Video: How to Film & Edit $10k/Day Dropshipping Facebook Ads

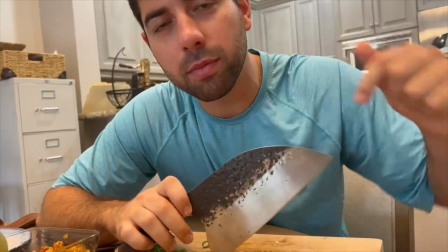(16:28) This is the best knife I've ever used. Click the link. This is the. Can
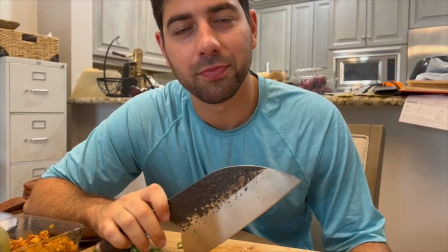(16:37) you restart it, please? Okay, no. See, it's okay to mess up. This is the best knife I've ever used.
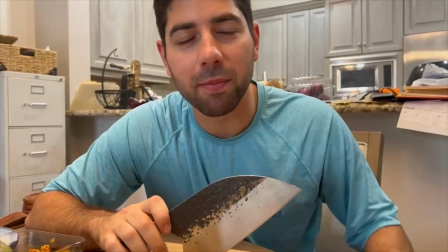(16:42) Click the link. Oh my God. This is the best knife I've ever used.
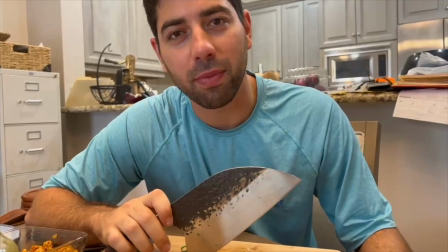(16:47) Click the link below to get yours on sale. One more time. There we go.
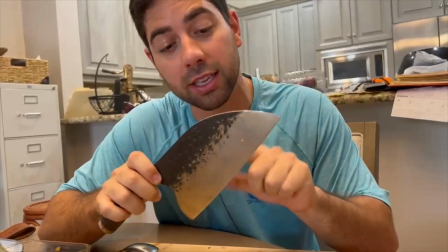(16:52) This is the best knife I've ever used. Click the link below and get it on sale.
So there we go. Just a quick little session. I just wanted to show you what it looks like when you're actually going through these edits, the filming process, what you should be thinking with, and the different angles that you might want to consider. And again, you can write all this stuff down and pre-plan it, or you can do it on the fly. Either way, as long as you're creative and you use your mind and you use the product in the correct ways that I've described before, you'll be fine.
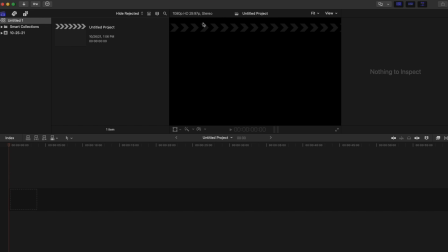(17:24)
All right, guys, so in this section, we're gonna go through how to actually edit a video ad. So this is Final Cut. If you have iMovie on your Mac, it looks exactly the same. If you have a PC, you can get Adobe Premiere. These are all video editing softwares, but you can use something basic.
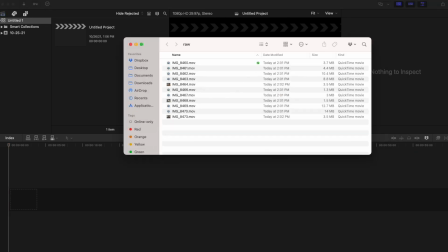(17:41)
So what I like to do is I actually have all my files right here,
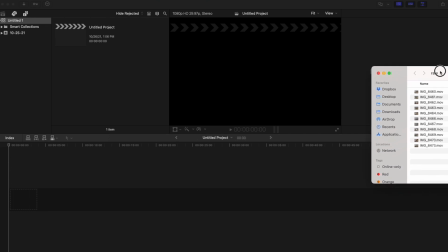(17:46)
right next to my software, and then I just start simply dragging and dropping.
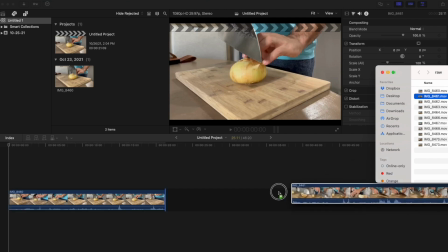(17:54)
Dragging and dropping.
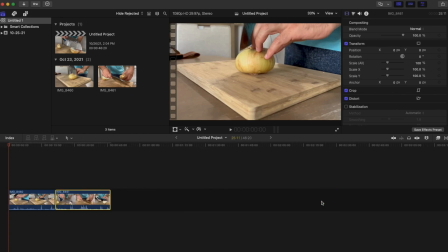(17:55)
And the reason I do it like this is so it actually drags it in order, because I want the clips in the exact order that I took them.
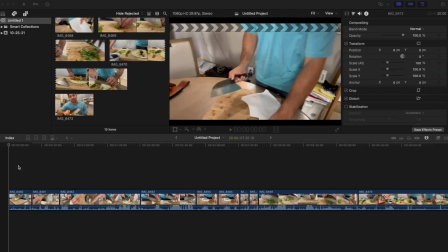(18:03)
It just makes things a whole lot easier. This is just the raw footage. I'll go ahead and play it for you.
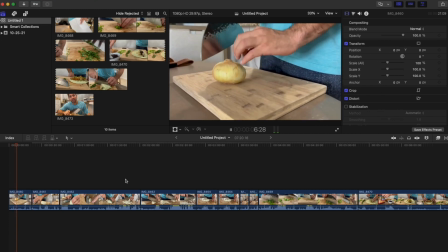(18:10)
So we're just trying to find what angle looks best when we're going to go ahead and chop this onion.
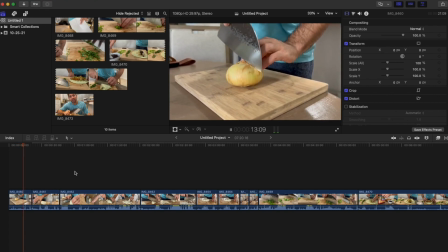(18:16)
And this ad doesn't need to be longer than 15 seconds. So boom, right there. So what I'll do is I'll make a cut right there.
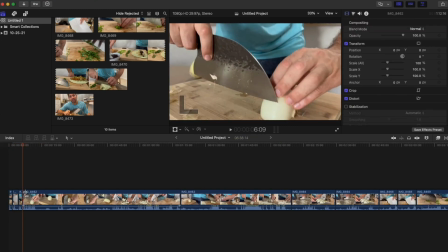(18:26)
And again, what we're doing is we're showing the product features and the product in action, essentially.
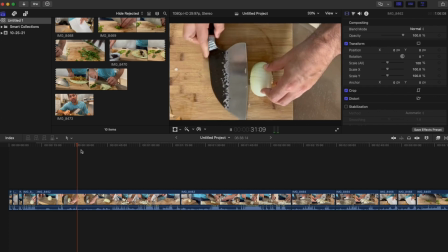(18:34)
And you want to really get different angles, right? So you don't want it to be in the same angle. You want to get different angles. That way you're keeping your viewers engaged. They're called pattern interrupters whenever you change the angle.
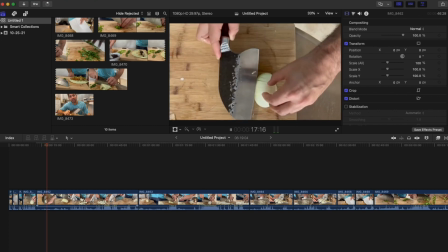(18:49)
That way, whenever the angle is changing, it doesn't keep the same boring footage.
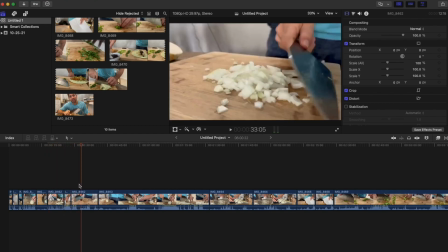(18:56)
You want it to change every couple seconds. So that's what we're going to go for here. You can see I'm not the best cutter, but we'll make it look good.
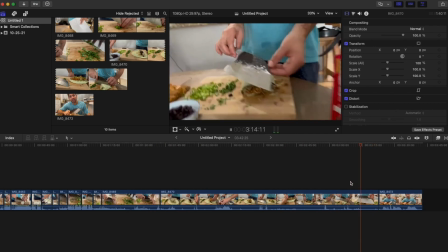(19:07)
So I tried to make a burrito, but I don't think it came out looking good. But now we'll just show off the knife and what it looks like.
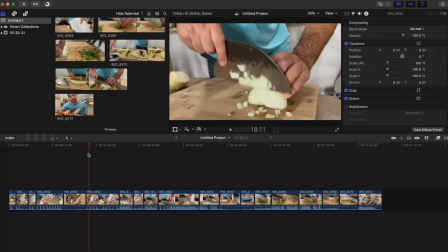(19:14)
So this is just the raw footage. What we're going to want to do is go back and cut it up so where it's quick and poppy.
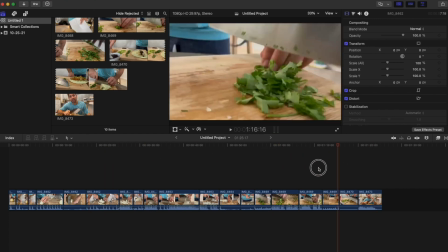(19:19)
Because right now we have about 1 minute and 30 seconds of footage. We need to drastically reduce that.
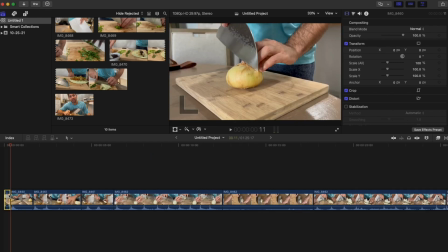(19:25)
So now we're going to zoom in and just make quick, clean cuts.
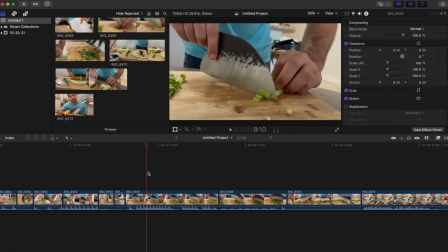(19:32)
This is why you have a lot of footage, because you get to pick exactly what you want.
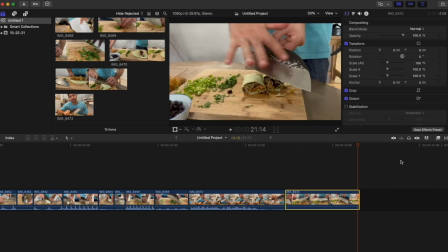(19:36)
So now we took all that footage and we knocked it all the way down to about 20 seconds.
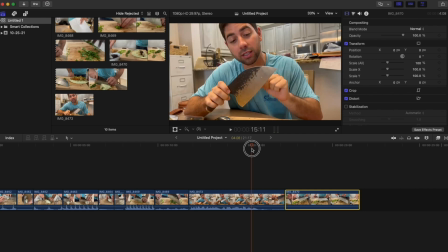(19:43)
And this video is only what? We're only about 12 minutes in, so it doesn't take long at all.
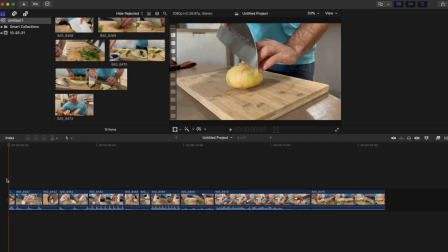(19:48)
So let's look at it from the beginning.
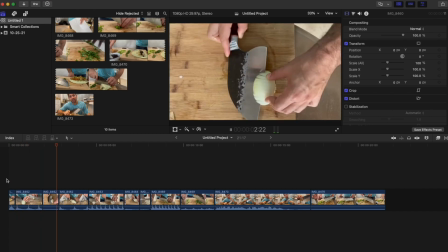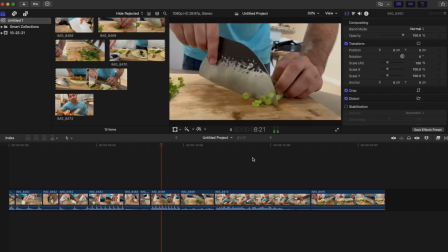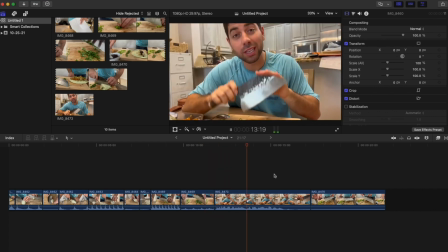(20:01) best knife I've ever used. Click the link below and get it on sale.
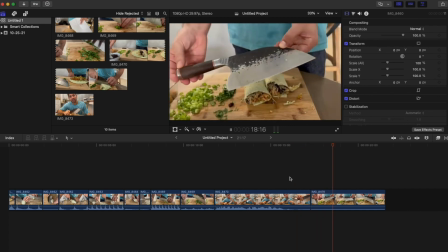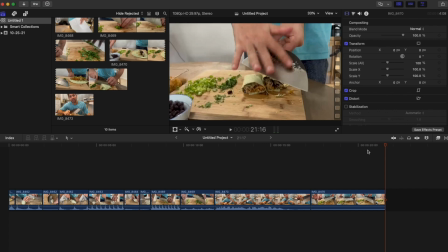(20:11)
And there, guys, I'm telling you, it's literally that simple to make a freaking Facebook ad.
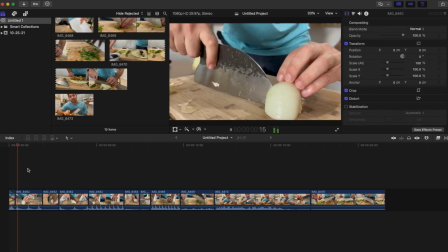(20:16)
So I think the beginning was a little boring. Let's see how we can spice it up. So watch, I'm going to speed that up a little bit.
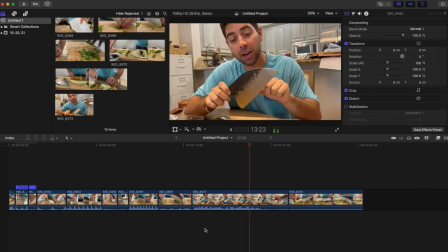(20:24)
So we'll make that double the speed. And guys, it's literally as simple as that.
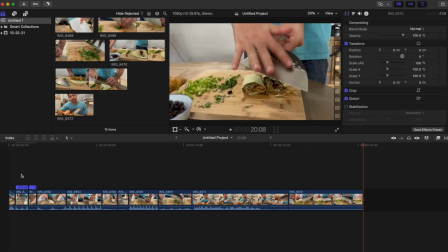(20:32)
Like, I'm not even kidding. That ad, I guarantee you will get sales.